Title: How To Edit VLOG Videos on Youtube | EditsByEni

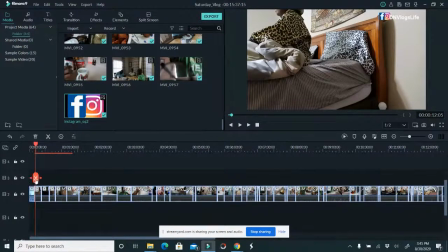741s
You guys know. Okay, so with this one, we're going to come here and I'm going to play this.
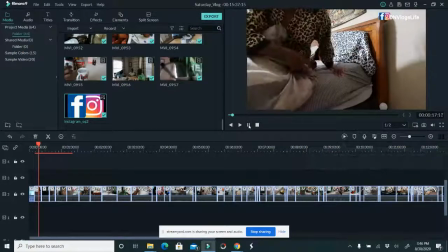750s
Okay, and then I'm going to step out of bed, hopefully not flash you guys, and then walk out.
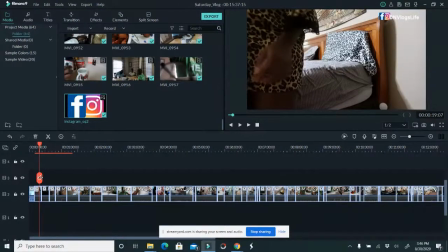758s
Okay, so I'm stepping out of bed. As I step out of bed, I don't want you guys to see me grab the camera.
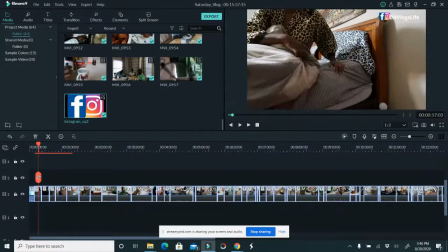766s
So I'm going to take it and I'm going to just step out of bed like that.
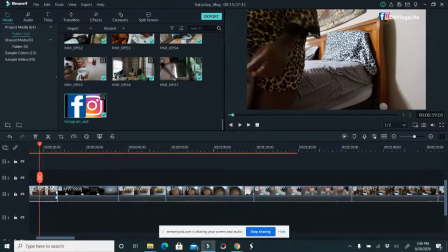773s
Okay, like that. So right over there, when I step out of bed, I'm cutting it right over there.
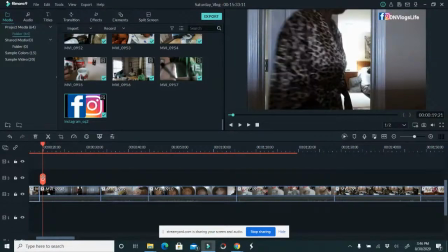780s
Now, the next footage is me placing the camera on a ledge.
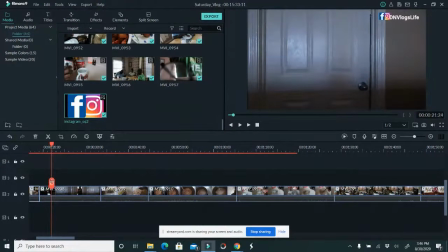786s
And I want you to see me coming out of the room. Okay? So I'm going to cut this stuff here. So it seems seamless.
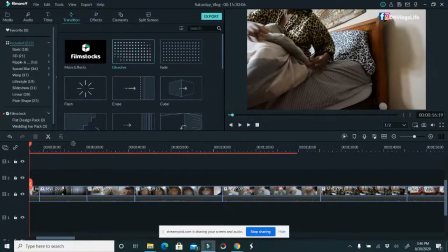798s
I'm going to add a transition of dissolve because dissolve kind of melts everything together.
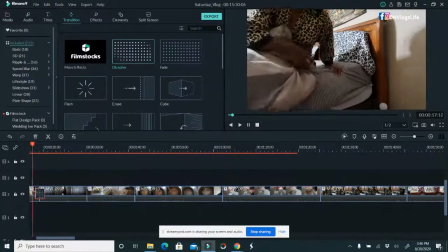804s
And I'm playing. Watch what happens.
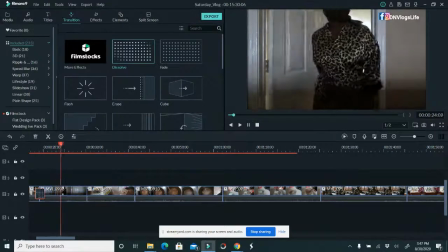809s
So you guys see me come out of the room, close the door, and walk out.
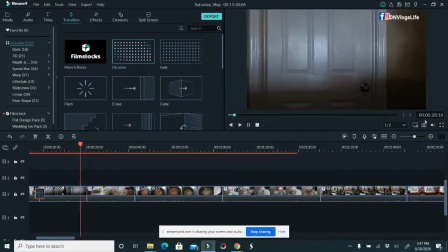814s
That's what you see. But of course, I grabbed the camera, right? Yeah. Okay, so now I have to cut out that part where I grabbed the camera. So I'm doing this, I'm closing the door, I'm walking out. That's all I want you guys to see. That is all I want you guys to see.
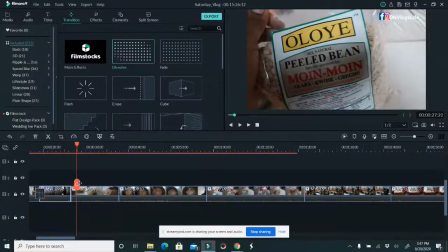833s
So the next scene is where I'm showing you the beans for the akara.
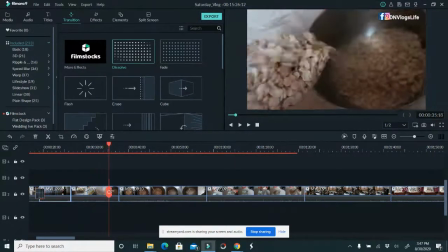838s
So I'm going to pour the beans down there and I'm going to cut it.
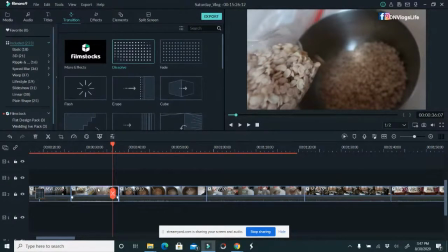844s
Now, this is where I'm telling you that editing vlogs for me is so fast.
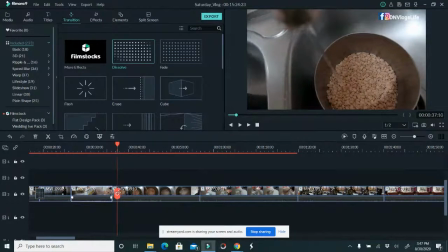848s
I can edit like 5 vlogs in one whole day. So I'm pouring the water.
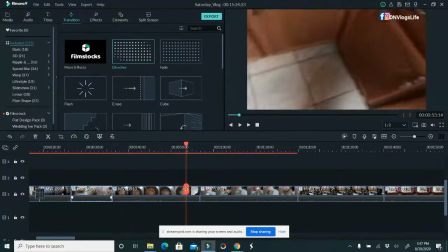854s
Okay. And then, of course, I don't want to show you my feet. I'm going to cut that part out.
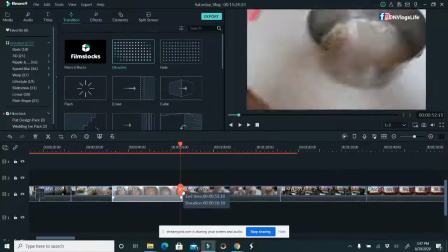860s
I just want to show right here. So I'm going to cut. So when you edit vlogs, it's a lot of cutting this, cutting that.
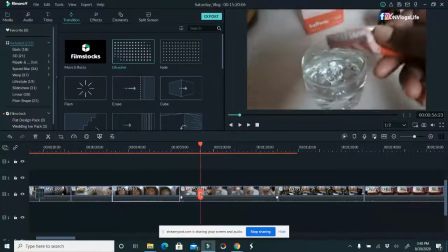867s
So the next thing I want to show you what I'm drinking or something. This is actually something I drink for my health and stuff. But when I grabbed it the first time, you couldn't see the letters of the product.
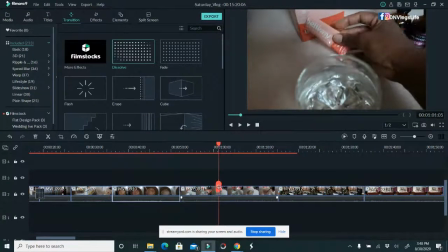881s
So what I'm going to do is I'm just taking it. I'm going to just do like this. I drink this all the time. So I'm going to do a video just on this product that I use.
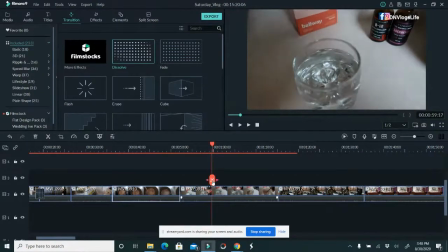892s
It helps me, keeps me regular. You guys, I use a lot of products to keep my body healthy. because yeah, your girl is falling apart. So I pour that in, and the next shot that I want, I'm mixing it together.
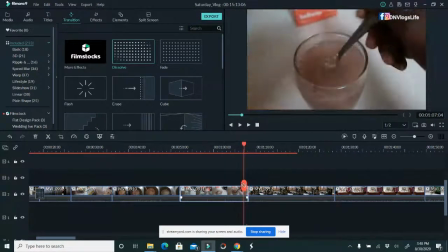908s
So that's good. Now I want to cut out the part right at the end.
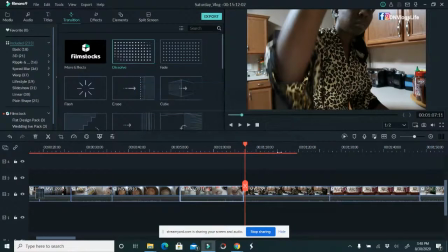914s
So over here, let's save this guy. So the next thing I'm doing is I'm just placing, you can see a lot of it has to do with me placing the camera at this angle.
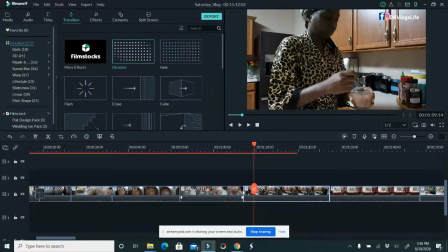923s
So now I just want to show you guys how I'm drinking it. Okay.
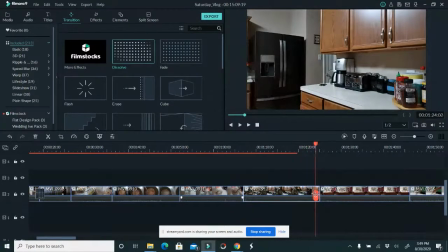931s
And I'm just gobbling it down. And I walk away, but I grab the camera. let's do that again. Okay, I walk away and then that's it. So I'm gonna come here.
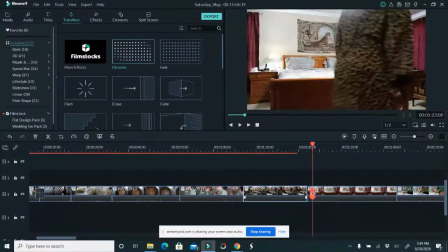942s
And then this one, I place the camera and I'm just, I'm making the bed.
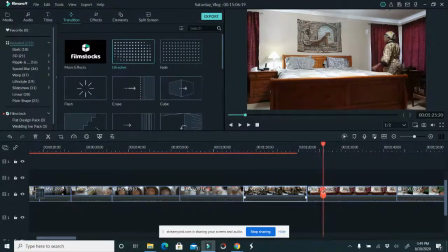947s
Well, the bed is made, but I forgot to show you guys how I made it. So I have to show you guys how I made it. Ooh. So here, I'm showing you guys, I'm showing you guys how I made it. I promise. So here I'm showing you, I'm doing how I made the bed. Okay, so I just want you guys to see how I made the bed.
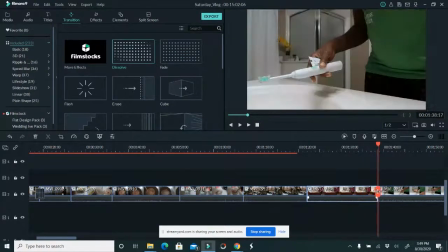966s
I don't want to see you guys see how I grab the camera. Grab the camera. Okay, I don't want that.
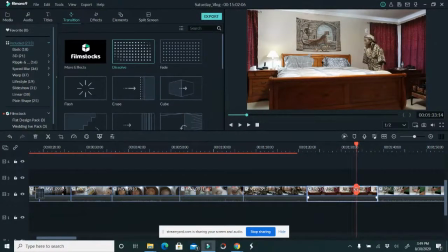971s
So I'm gonna end right before I look at the camera. That is bad. You see, when you're looking at the camera like that, that is so unprofessional. I don't know why I do that. I'm always it kills me when I see footage like this. I'm like, it could have been perfect if I didn't look at the camera. Look at it. Look. Okay, so let's cancel this.